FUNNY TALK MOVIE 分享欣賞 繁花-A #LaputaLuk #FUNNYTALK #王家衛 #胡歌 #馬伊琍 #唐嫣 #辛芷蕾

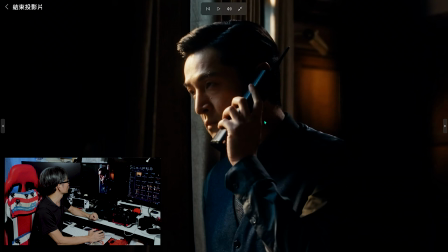大家可以看到黃九爺先生用的畫面的光源他要先表達的顏色光源我剛才說了七分三後面這裡會打個背面然後會勾起邊緣
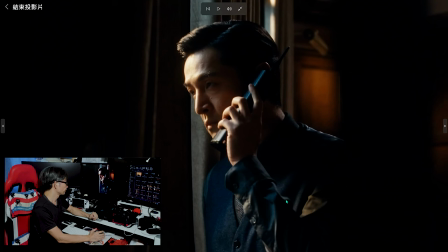這個是很常用的打光方法當然一套電視劇是常用的因為不可能有很多不同的變化或者有很多附作燈
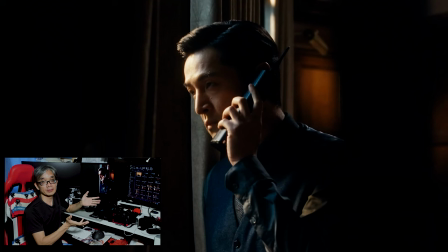導致整個環境是拍不成因為要調校太長時間這個光源大家認住它斜側的七分三光
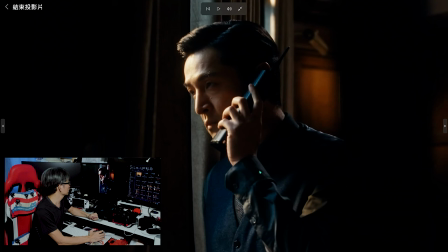後面打個backlight這條邊大家可以看到這條旁邊接著打個後面後面這些位置就有個後面光大家可以見到
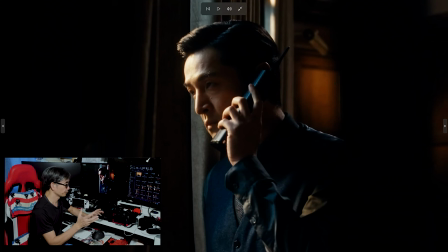這個就是很常用的叫做商業攝影的手法三燈做法接著有些Refelter大家可以看到有些反光的位置大家可以見到這些位置如果你不反光的話 它會焦掉 直接就變黑
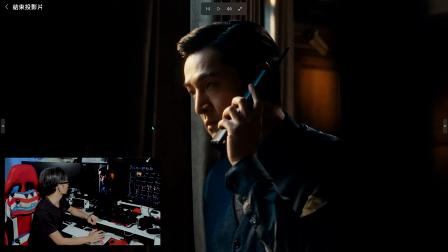然後在這些位置它應該是用現場的光所以這幾支燈就做了鏡位 大家可以看到首先是前面的柱前面的柱
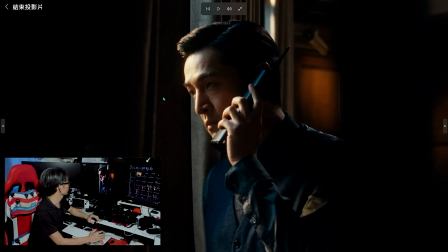有些東西要阻礙這就是前景的前面的位置接著是胡哥的主體位接著是後面的位置即是後面勾敷的位置這就是前中後的排法接著到顏色
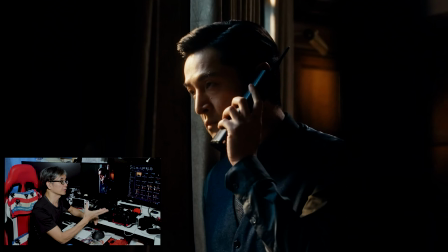顏色黃家維很執著因為黃家維是想RGB和CNYK都在整張圖裏當然不會全部畫面都有接下來的畫面就會簡介像這個畫面
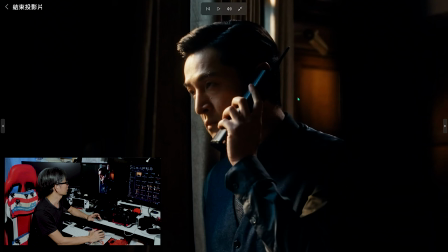這個就是亂調當它是紅光 特徴它是橙色隊即是R 那邊然後有藍色大家可以看到這些位置
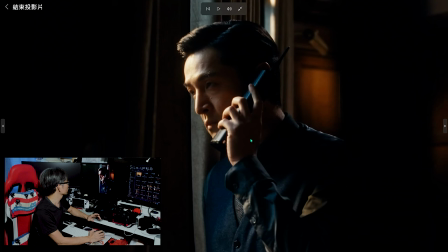藍色 即是B然後G在哪裏我們一直在找G在哪裏我發現它在這樣的邊裏就有一點青青地出現
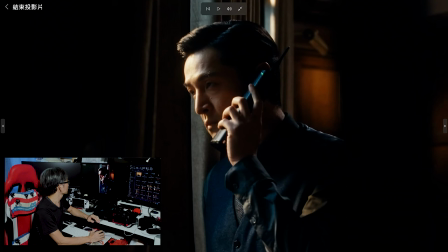就當是G大家可以看到這些位置其實就是青色它當成G的使用所以它每個畫面都盡量
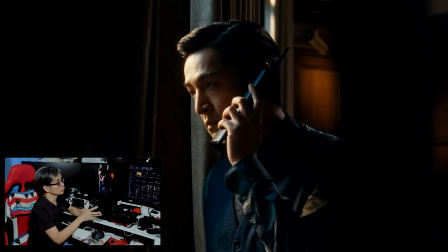越多的顏色下去就越豐富通常它運用的雜刮是有暖調暖調就是這些例如臉部這些背景這些冷調就是這些
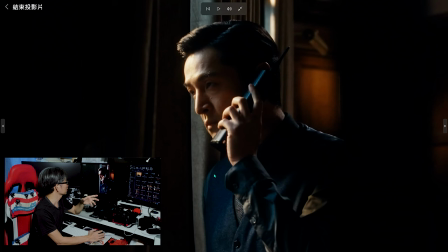藍藍的然後有些青色這些就是黃家瑜先生的特性他很希望畫面有冷暖交替所以很豐富
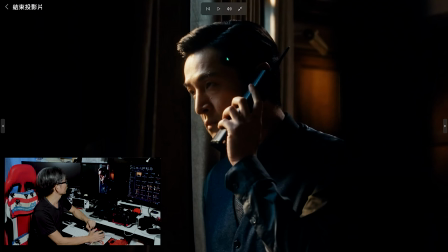好像這張截圖胡哥的眼神一路表現在一個畫面牽涉著感情即是面部表情
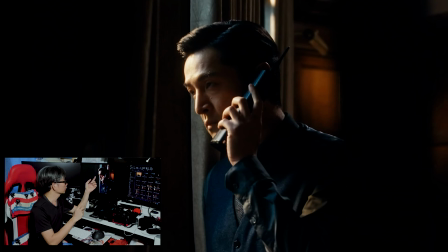有時有些工具這個電話就是工具然後是顏色表達然後是視覺景深的問題視覺景深黃家瑋先生已經用到出神入化因為在這部電影裏他有裝了很多一塊鏡子
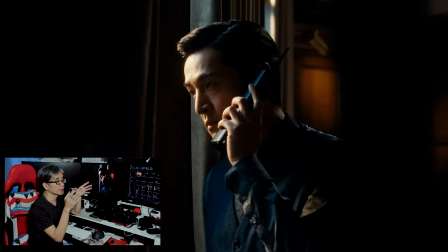他想用這些鏡子反光的時候就突顯到主角或者配角他有些事情想或者有些空洞位有些觸感的時候
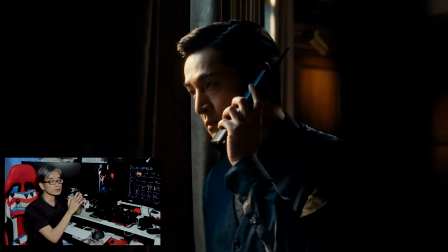他就會用反光去表達所以為什麼演員都會說為什麼裝這麼多鏡子其實是有用意的因為黃家維先生不會這麼普通是拍一個畫面給觀眾看它當然加了意念下去
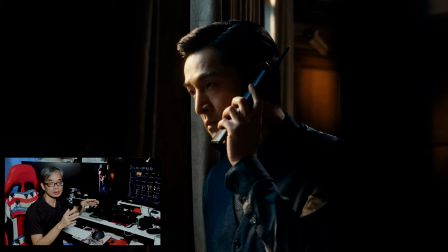令到畫面的思索感強烈很多這就是它厲害的地方當然它是大師級大師級才能做到我們繼續看下去
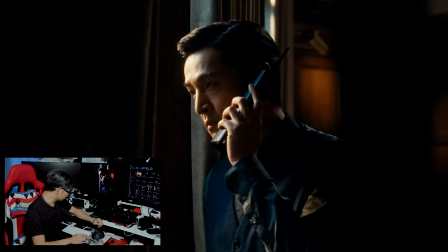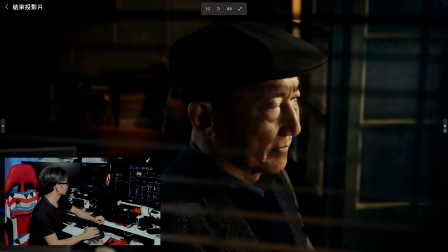好像這些二線的角色你都可以看到現在這個窗簾歐夫這個就是前景
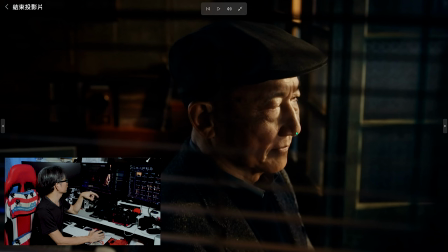然後面部都是7.3然後有後面光然後後面的後面都會下光然後有畫面大家可以看到你可以
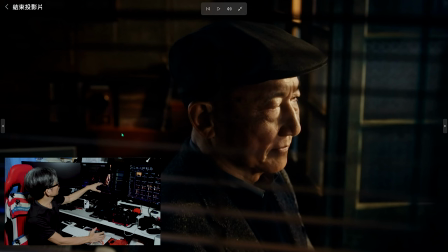看到冷暖交替的顏色仍然在這裡所以每個畫面的要求很高而且沒有其他東西影響到畫面譬如這個角色
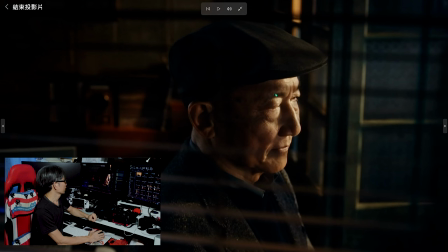他在想這些你可以見到他面部表情嘴巴的表情
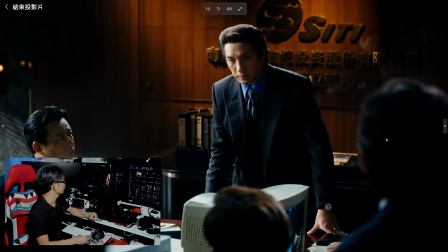都是突顯到他在想在籌似的事情接著來到這裡開會的情況開會的情況也是這個是7-37.
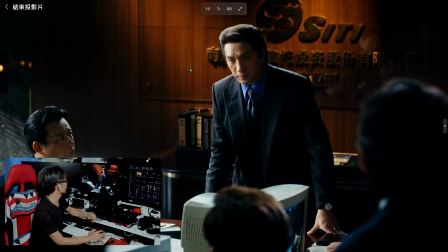3 接著是Backlight這個也是主角色接著又是背景 燈光其實是同一個系統不過它在每個畫面用得很細緻
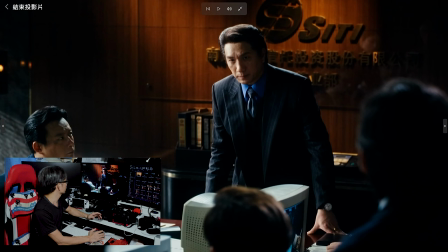包括工具 道具它都特地打得很漂亮大家可以看到這些位置接著有些反光位給它然後你看到質感輪廓全部出來了
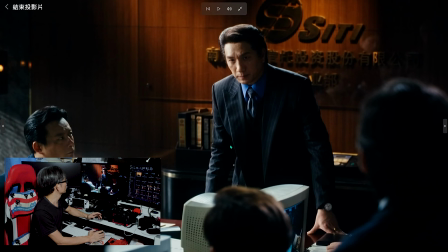道具那些當然每個畫面都有一個面部表情然後後面這些道具它特地入鏡時不多不少
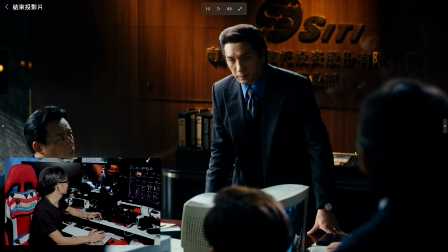譬如快佬代表了它的辦公室它特地退出了很多東西散卻了一些穿崩位的出現這是很高明的做法
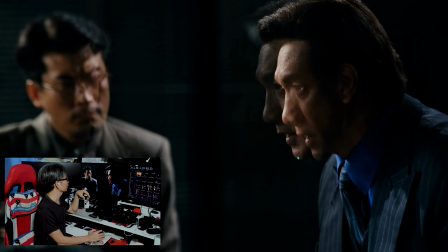黃家衛先生會用這些鏡子的反光位去突顯到這個角色他不斷地想事在鬥爭黃家衛會用這些倒影勾氣觀眾
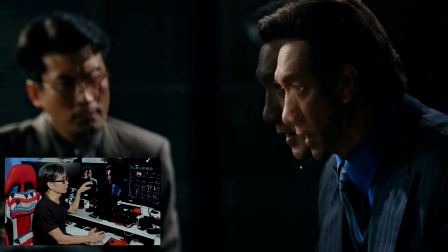一看下去他在想事代表了一件很重要的事就是他會跟一個觀眾互動觀眾都會覺得他很鬥爭
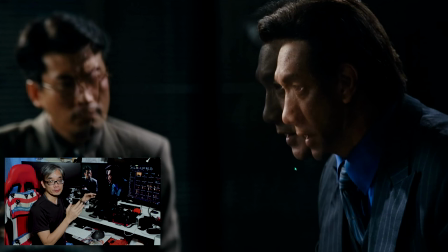加強了戲裏的趣味性這就是高手的東西
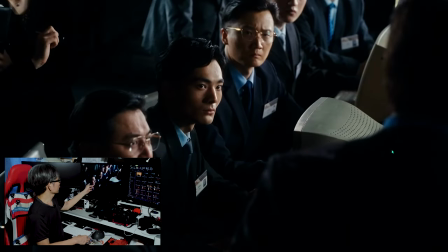然後一路轉過去大家可以看到這些普通演員都是非常入氣的你看到眼神 皺眉這些就是黃嘉惠先生很厲害的地方